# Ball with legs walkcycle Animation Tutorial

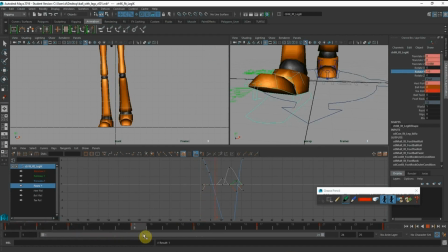(27:32)
And it's going to stay all the way rotated until your leg lift up. Okay, lift up. And during the twist here will be more.
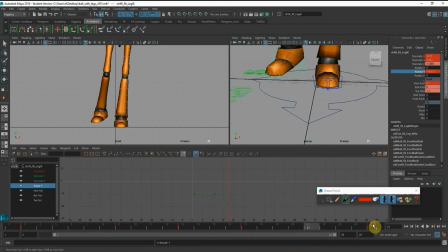(27:49)
And then back to contact again. And I'm going to work on the rotate Z. Right, so we need to contact on the side.
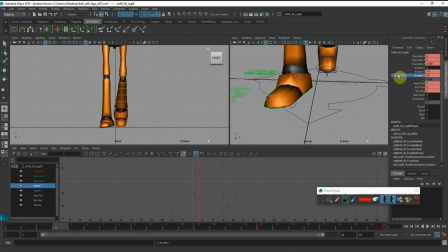(28:10)
And now the lean forward, it's going to flatten. And then again,
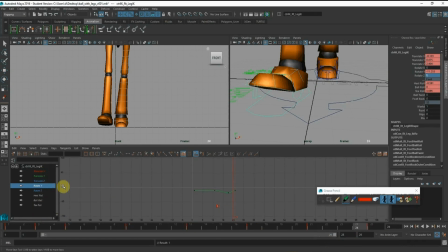copy the pose to the last.
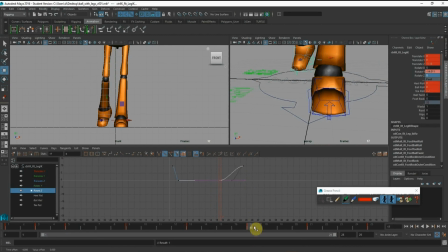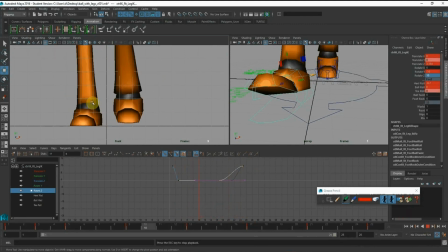(28:52)
Okay, so I got one foot that is kind of tilted. So you can see that on this foot, it's more natural versus this foot here. Alright, so this foot is right into the camera. So unless you're a robot, it's quite difficult to pivot 90 degrees because this tilt will help it to look more organic and natural.
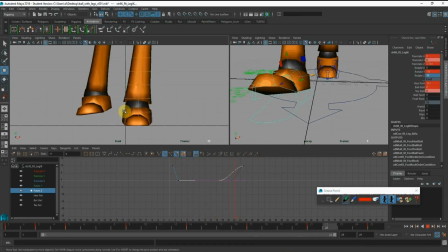(29:13)
Right? So you can see by the shoes that you're wearing, in the side of the shoes there are more abrasion than the inner side of the shoe, right? Because we're digging more from the side of the shoe. Right? So that's why we need to do the pivoting during the contact pose.
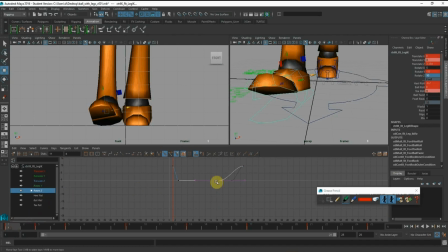(29:28)
Okay, so I'm just going to again duplicate the same copy and go to the other side of the leg. Right, go back to the contact.
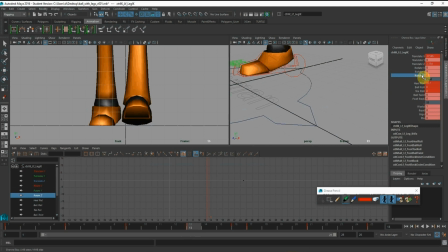(29:40)
And I'm going to key and just paste the graph over.
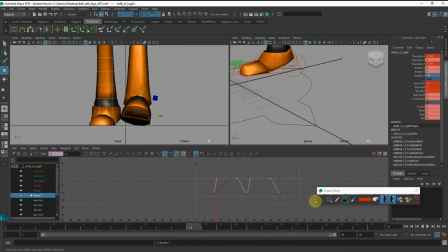(30:00)
Okay, so I'm going to shift. Right, clean up my graph.
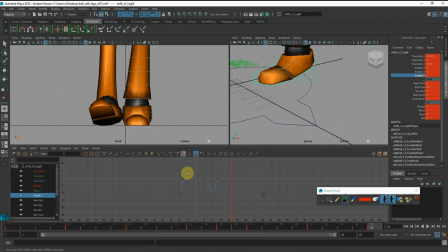And again, copy the RY.
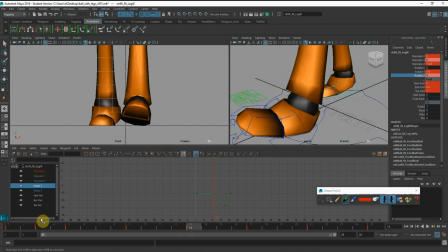And do for the same for the other feet.
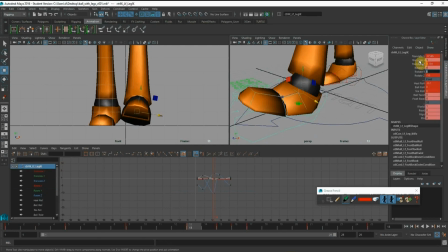Again, paste.
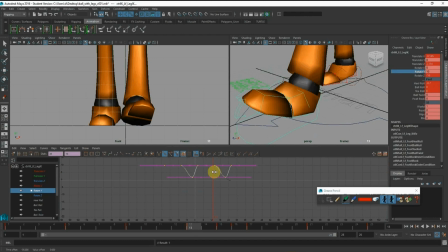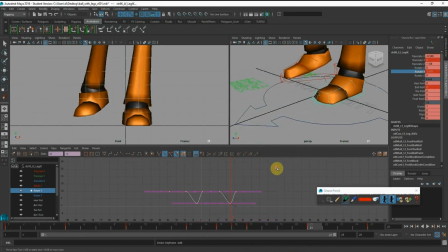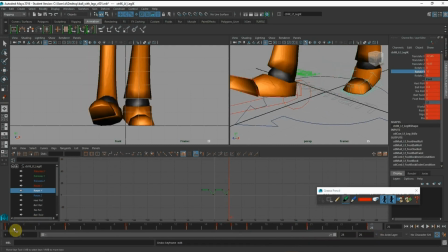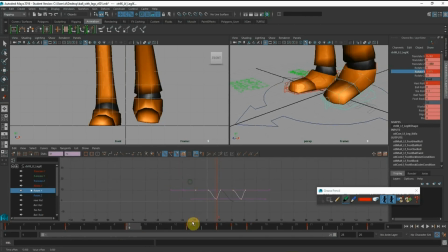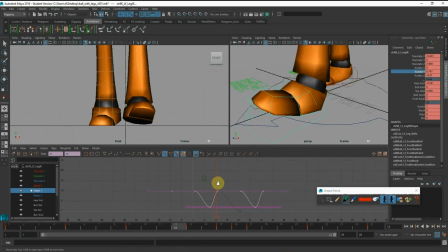(31:24)
Okay, so to make it natural, you actually do not ever want the left and right to be exactly the same because a human cannot actually mirror the same values.
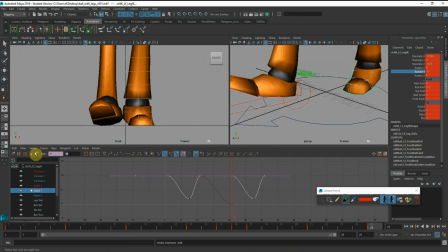(31:35)
Sometimes you want to play around the value and maybe have a little bit of difference, like just by one or two value difference.